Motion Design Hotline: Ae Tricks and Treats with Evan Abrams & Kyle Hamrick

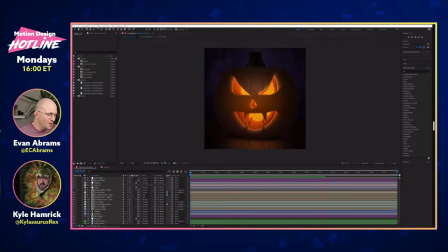251s
ae show oh there we go no no we we don't we don't mention our rival program here on the motion design hotline there we go okay so
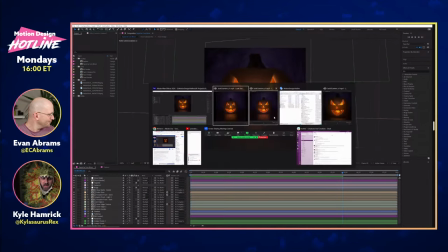260s
uh this was actually opening behind um sort
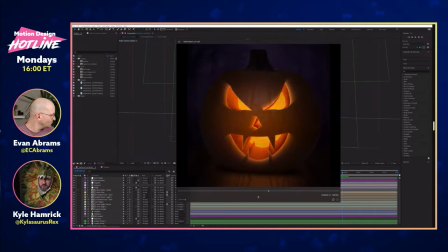265s
of our little broadcast app which of course forces itself in front of everything so you can't see it so all right so here is mine um and yes this is uh this is a two and a half d
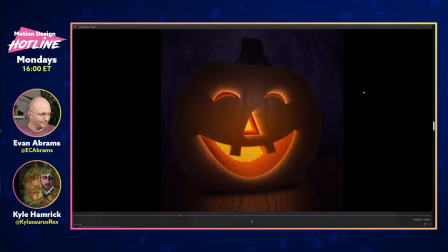278s
situation so it's all completely flat layers but using after effects 3d capabilities to kind of give the appearance of some three dimensionality and kind of um so this is using some photos
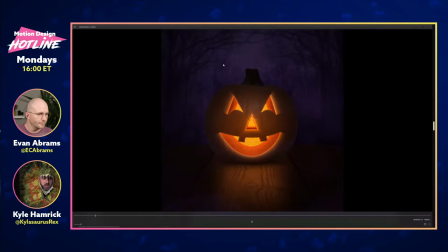293s
and a couple video layers just the smoke there um
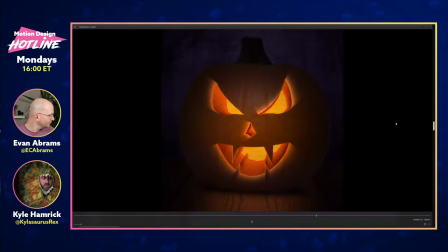297s
to you know go for sort of a stylized realistic vibe on
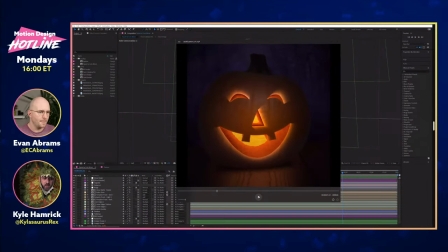302s
this one uh but the whole thing is that this is all customizable
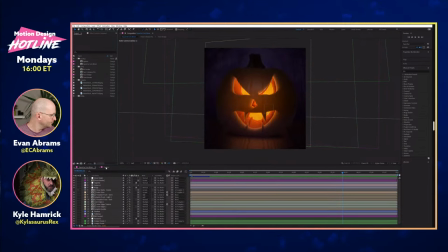307s
so um let me so i've got kind of the final version and then one we can just kind of
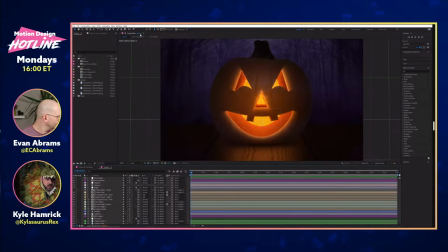312s
freeform explore in the whole point is that you can change or animate the face and this will all update dynamically. There's a better word for that that I'm spacing on right now. Yeah, procedurally dynamically. Procedurally, there we go.
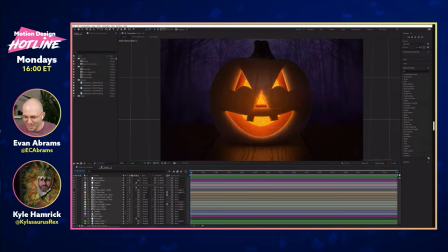329s
That's the word. I got dino brain. Brain the size of a walnut, I guess. That'd probably be generous, honestly. So just to kind of demonstrate that real quick, I assume most folks know this, but if you come up here and click on your composition tab and you click on the name you can open
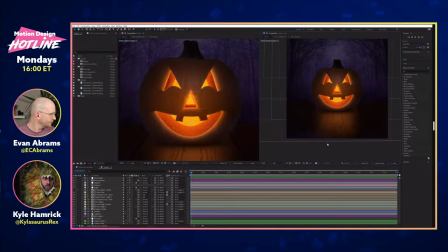348s
another viewer and it will lock your current one let's just go ahead and kind of blow that up
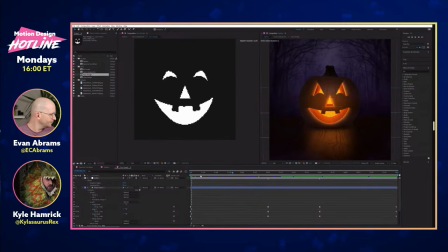353s
and then we could go in here to the face design and we could just change this to be whatever we want see currently it's this um kind of animated version but we could turn the face into uh you know whatever we might like it to be here i'll just kind of do sort
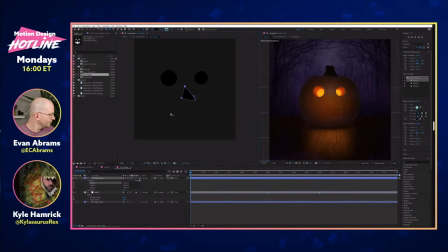370s
of a goofy little cut out here and then or we'll make this one kind of um a sad pumpkin um there you go see huh right so you could you could technically load in
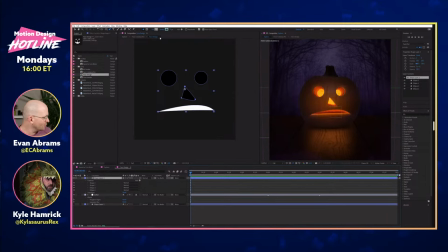387s
you could load in an image if you wanted to now is yours working on the luma or the alpha of the alpha yeah okay good good good good we we do those independently so you ended up going with an alpha solution i went totally luma with mine so it'll be interesting but we do have a similar idea so i'm just gonna